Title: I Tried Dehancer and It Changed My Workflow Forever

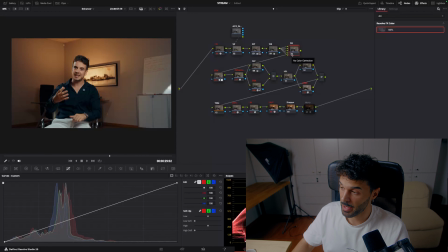16:36 And finally what I did is came back to my power windows and used the depth map to bring all the light that was behind him, just bring it a little bit more up. And this way it really emphasized the light that I put back there when I was recording.
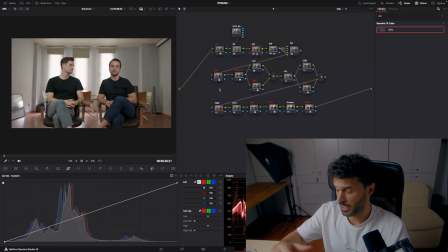16:54 Finally, we're gonna go to the last shot, and as you can see here, again, the only thing I did was I took care of the exposition of white balance,
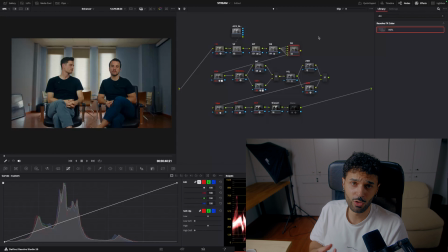17:04 and the final shot would be something like this. The only reason why I'm not going note by note here is because what I essentially did was the same that I showed you on the first one. I just took care of the exposition white balance.
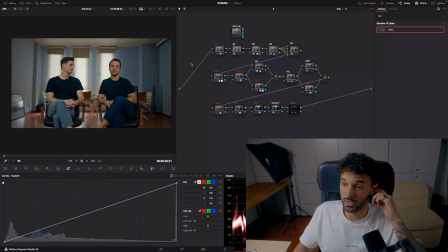17:22 Here I used the depth map again, so I can bring the highlights that are behind a little bit down, because it was too high for my taste, and now it's a little bit down. I used the DCTL again, which will be here.
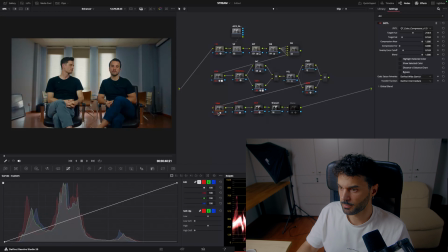17:39 Just to bring a little bit of the blues into the wall. And yeah, I use Dehancer. I normally don't use the film prints, but I would use it if I want like if I don't have an idea
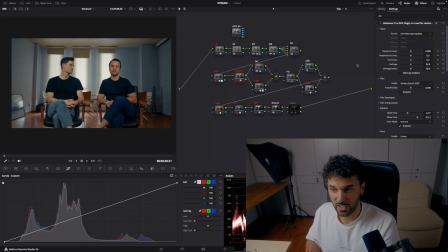17:55 of what I want to do in the first place, I would use something like Kodak Vision 3500T, 250D, and Kodak Portra 800 or 400.
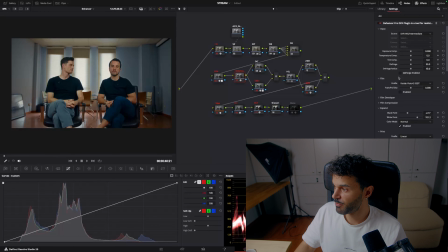18:09 Those are my go-for film prints that I like to use inside of the hand. So what I basically did here was a little bit of grain as well in the end, a little bit of bloom, I think, yeah, a little bit of bloom, a 65mm, which is not
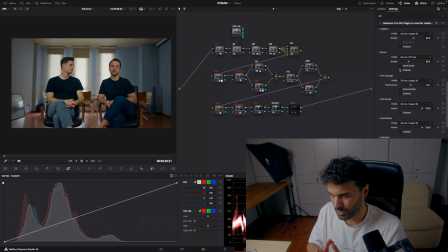18:30 something that you would see per se that is very like prominent, but it just gives a little bit more of that punch inside of that final grade that you want. And again, in this one where I'll do my
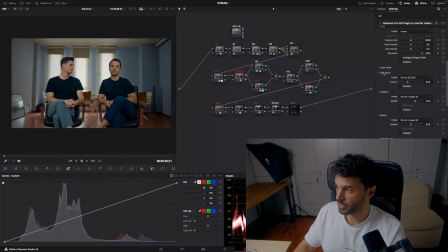18:47 grade inside of this node, what I will do is basically just come to the color head and do that split toning effect. And if I really want to, in this case, I came here to expand a little bit of the white points and the black points, so it separates a little bit more and creates a little bit more of that contrast.
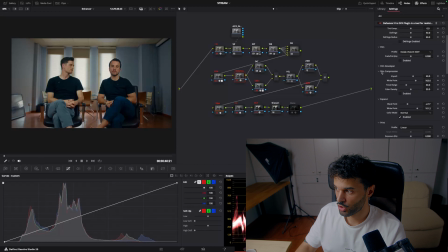19:06 And yeah, I don't use film compression that much, or I do use it sometimes. Film Developer, I use it sometimes as well to give a little bit of color boost or contrast boost if I need to, but those two I like to work on the node before or the node after,
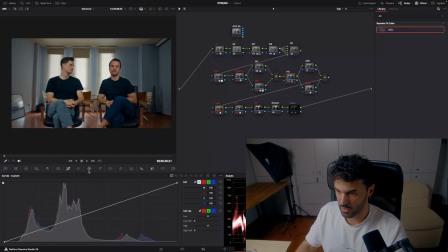19:25 just because I like a little bit more control. Yeah, the HSL, I will just use it for some of my creative look again, instead of like color warper, or maybe I will do curves so I can change some colors, and then in the end I would sharpen a little bit.
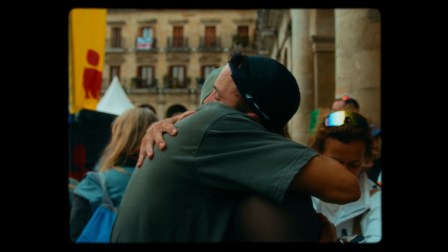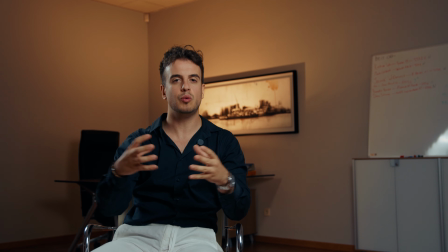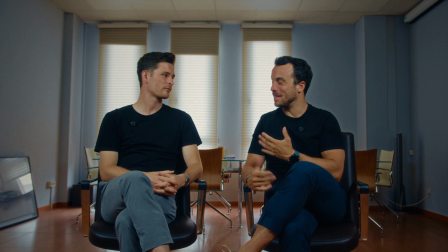19:54 This was my review of Dehancer. The only other thing that Dehancer offers is as well a mobile app. What I've been seeing from the mobile app is that it's a little bit slow on the video. So if you want to try for yourself, the only problem you're gonna have is that if you want to edit videos and play back, it's a little bit slow and it's a little bit heavy on the phone. Anyway, unfortunately, for video, it's not my preferable method to edit things, but I do love the fact that it has a mobile app and you can just have your phone and just take photo, or I can just take photos of whatever I want.